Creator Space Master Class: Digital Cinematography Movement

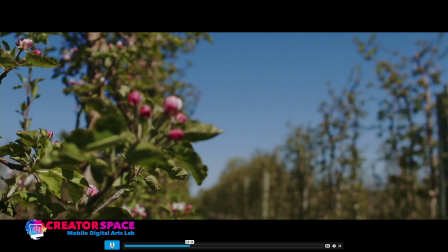33:09 It's that combination of composition and movement that together can really give us that feeling.
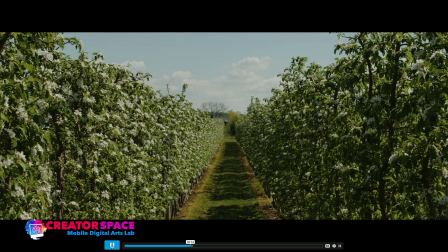33:17 So again, look at that. This is a pull follow focus here. Now this is a crane shot, so we're craning up.
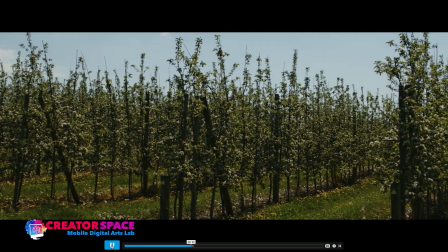33:24 This is a tilt down and focusing to flowers. This is just a pan.
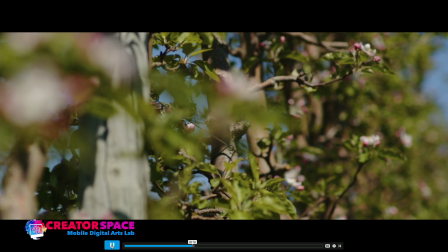33:30 and here we have a bit of a stabilizer shot where we're going across here's a focus pull and here's an extreme close-up pulling focus
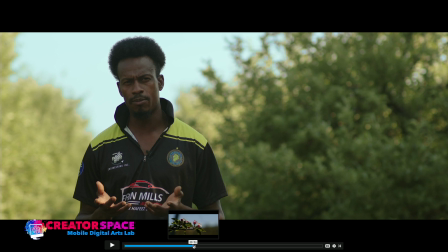33:39 to see the flowers the apple right there so again really really neat shots in terms of the different amounts of movement and this was again that was the the objective here of the visuals is that we're gonna keep this camera moving and having movement and taking us through the adventure of seeing an apple orchard you know alive and and the the seasons or the stages and the months of how the the fruit grows so a crane movement now so we've seen the aerial movement tripod movement dolly movements the crane movement it's physically taking the the camera uh and i'm just going to draw a little uh
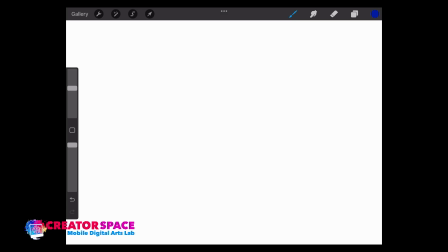34:19 diagram here uh go back to this mode here so the crane we're actually taking so if we're so we're on the tripod and then what we're doing is we can take a crane like so there's going to be weights on the back here
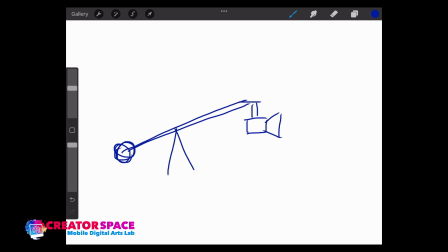34:35 and we attach a camera right here and this is how the crane works right so we have this so this is the ground right
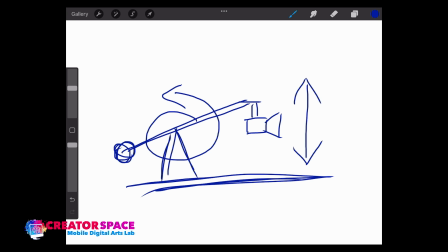34:49 and now what the crane lets us do is we can go up or down plus we have the spinning motion of the tripod right so that's that multiple axis thing where we can go up
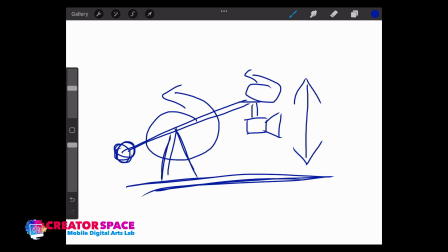35:03 down spinning and if we have a stabilizer up here we can further move this camera with the stabilizer so this was like a
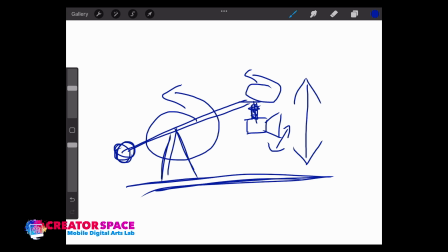35:18 stabilizer so that's a really interesting thing we have multiple access points and movements requires at least two people to operate something of this magnitude but we could just go back to just the crane on its own going up down and
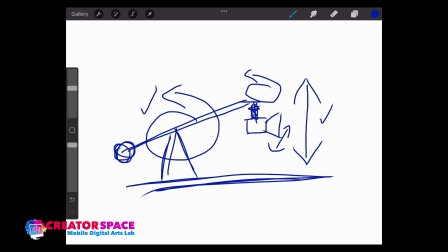35:34 the tripod move so we can just have this part and this part and now you can do with one person and you're basically just moving around and
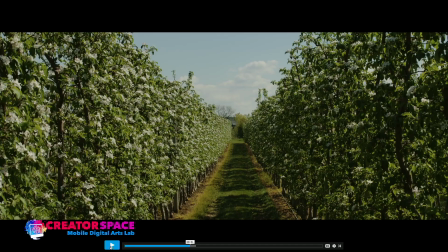35:41 that's you know basically you know a shot let's say like this we're just you know going up that's totally doable just with one person we're just we're just basically moving the crane up but you can see we're changing the perspective we're going from the bottom to the top and again very cinematic a very distinct type of movement that is you know unique to to cinema and cinematic production so again very an interesting piece okay
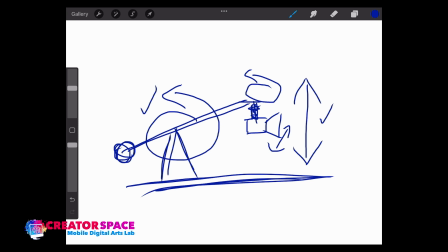36:14 so let me just find I'm just going to get to another shot here and
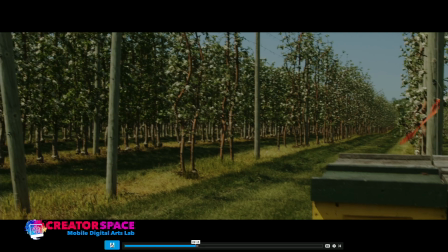36:21 here's another sequence here so let's just go to this part here so again here look at this big these are just you know crane shots up and
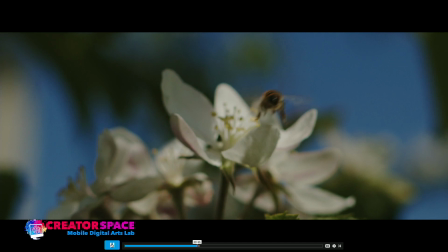36:31 not big like this is a I think an eight foot crane extreme close up here of the the bees right so this kind of movement just following them but following
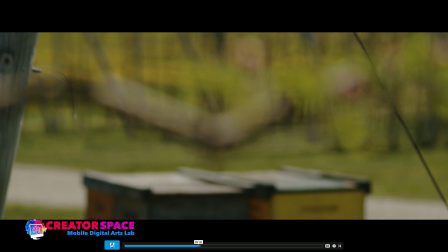36:40 them with focus you know and this kind of I look at this just a just a tilt up and not having movement and I think here's again a tilt up changing focus to show the flower and
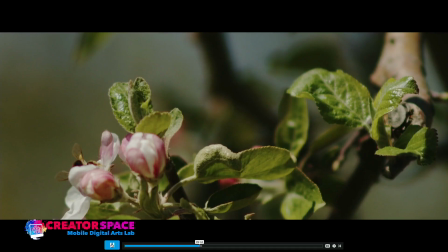36:53 you know that really an interesting perspective changes in terms of what's what we can do with
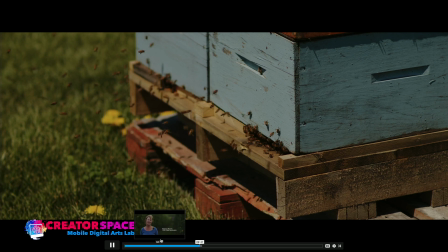36:58 with the different scenes and shots so again and
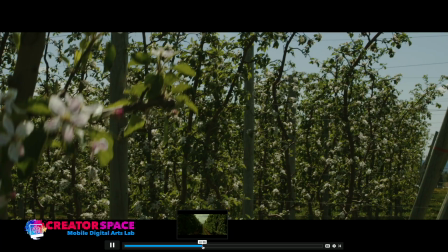37:03 I think that's also a key is that you sometimes you might not have movement
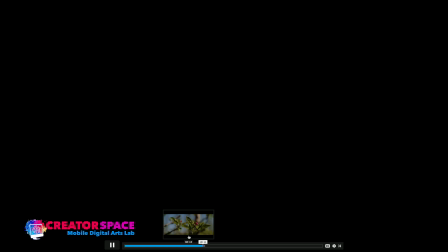37:08 so here's the the you know a big crane up again and we'll we'll pause it there so you know you don't always have to have movement and that's the key too is the focus can be the movement there can be physical camera movement but sometimes you just want to hold on a shot so just as much as we're studying movement today we should also study the ability to decide not to move and say that you know we're happy with with where it is and you know and and and how that can work and where that works uh so that can that can be really effective
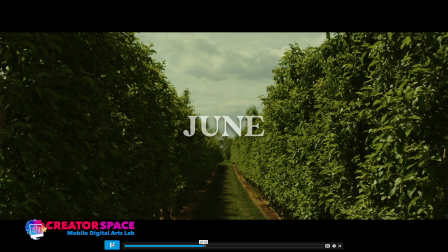37:39 too in deciding things so yeah these are just you know just tilts down
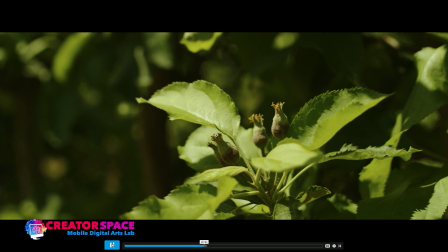37:45 on a tripod these are just again tripod moves focus changing right
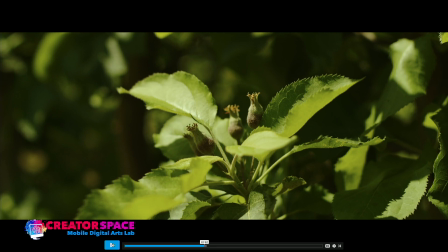37:50 so this isn't uh necessarily extremely complex uh but you know again it gives us these perspective changes that we can uh you know work with
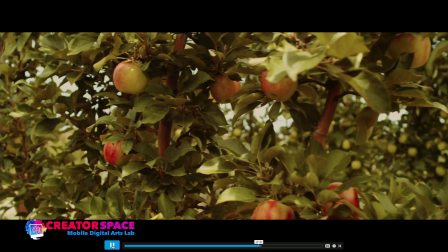38:01 it's going to move along here a little bit to September these are stabilizer shots
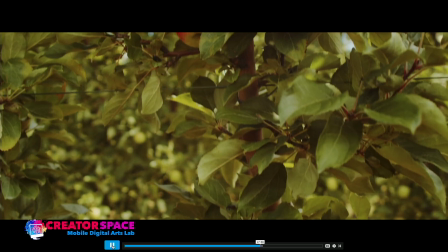38:07 and this is just moving around and it's with a stabilizer and this is basically you know taking the stabilizer and walking with it and the stabilization is that it has a there's like a gyro like a stabilizer and it and the gimbal like makes it, there's motors that keep it balanced and even so as you're walking those bumps and changes and bruises of as you're going through with the camera move they're balanced and leveled out so that they're not being getting really bumpy or making a big visual reference to it right so we're able to walk around so that this is the whole idea of the stabilizer I'm just holding it and walking around and I'm changing the perspective by moving the camera. The stabilizer has really advanced, you know, it's like the steady cam, but now there's this motorized stabilizer. They're very small. You put the Blackmagic Pocket Cinema camera on it and walk around with it. And that's really revolutionized what's possible in terms of, you know, filmmaking and being able to move around. What used to be really big dolly moves, we can do with the stabilizer. So, you know, it changes what's possible. And I think it's, that's always really interesting. Like what is possible? How can we do it?